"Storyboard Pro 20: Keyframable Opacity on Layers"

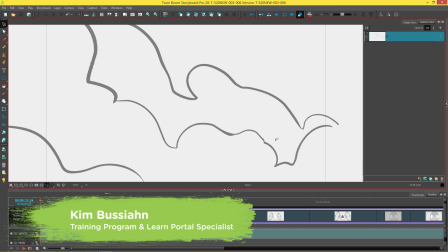(0:14)
Hi everybody, my name is Kim and in this video we're going to be looking at how you can change the opacity over time on a layer.
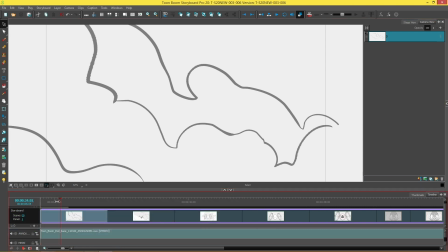(0:23)
So the scene that we have here is
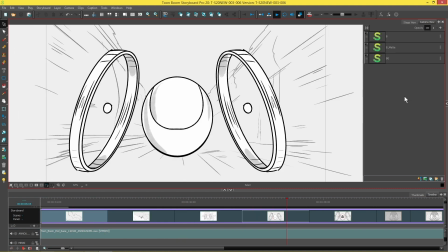(0:27)
of this racing car that's kind of coming out of the smoke towards us and then revealing a character inside of it.
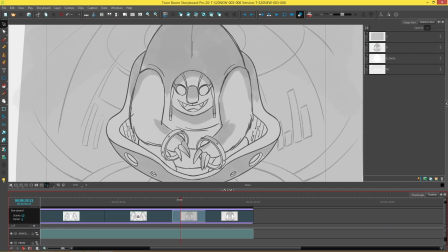(0:34)
So in this specific panel over here you can see we have a sort of filter, in this case a solid layer of color over the character as he emerges towards us, which makes him look a little bit ominous.
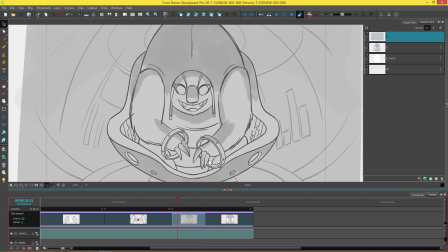(0:47)
We want to be able to sort of create this effect where this layer becomes more transparent over time, which will just make the scene look a little bit more believable in terms of him emerging from this atmosphere or this smoke or whatever it is that we're looking at him through.
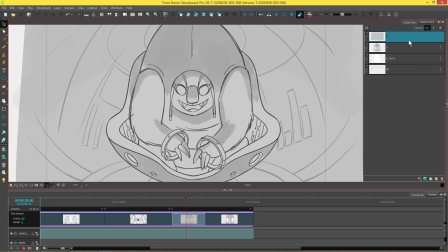(1:06)
So we're going to start by changing the layer over here back to 100%.
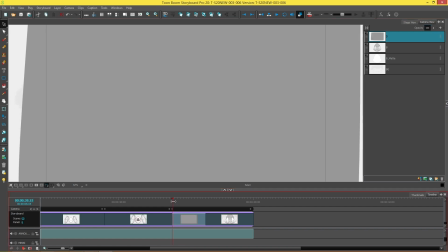(1:14)
So that it is a solid layer. And then we're going to go to the point in the panel where we want to put our first keyframe for the opacity. In this case, it'll be the first frame of the panel. An easy way to get to the first frame of a panel is to press home on your keyboard.
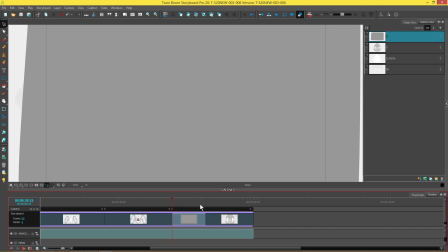(1:31)
So we're going to add our first keyframe now, which is going to be a completely solid opacity keyframe. We're going to go up here to the layers. Make sure that the layer is selected that you want to add the keyframe on. And we're going to press this little plus button over here, which is next to the layer opacity. That is going to add a keyframe.
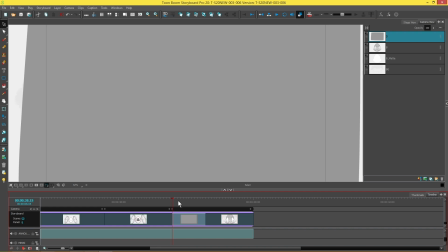(1:50)
Then we're going to go to the next frame that we want to add the 0% keyframe on. And another easy way to do this is to press end on your keyboard. It will automatically take you to the last frame of a panel.
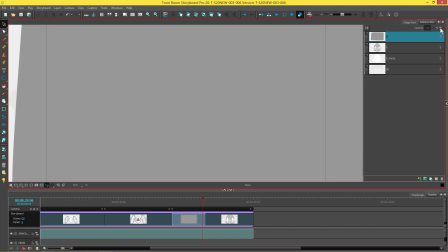(2:06)
And we're going to do the same thing over here. We're going to go back to our layers, press plus next to opacity and turn this one to 0.
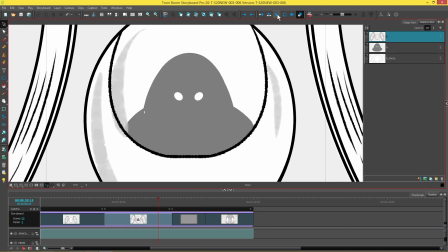(2:14)
And now we're going to play our panel and see what it looks like. And that actually looks great.
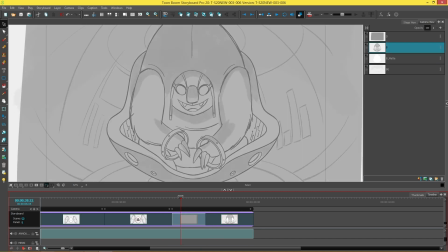(2:21)
That's exactly the effect that I wanted. He still looks super ominous coming out of that smoke or debris or whatever it is he's coming through.
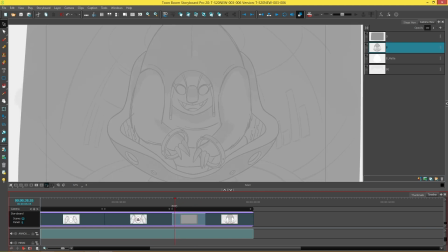(2:30)
And you can see that there's a nice transition between the 100% and 0% opacity on the layer. Now, if you ever want to delete an opacity keyframe on a panel, again, make sure that you have the layer selected that has the keyframes on it. And you'll see that there's arrows on either side over here.
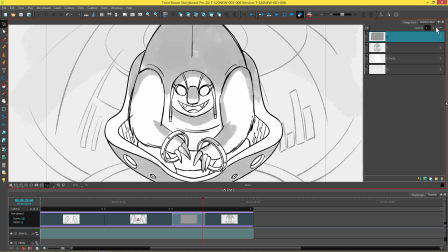(2:48)
And if you click one of those arrows, it'll either take you backwards through your keyframes or forwards through your keyframes.
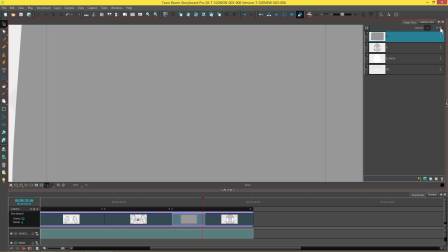(2:55)
And then whenever you're on the keyframe you want to delete, you just press the minus button and it deletes the keyframe. And that is how you animate opacity over time on a layer in Storyboard Pro 20.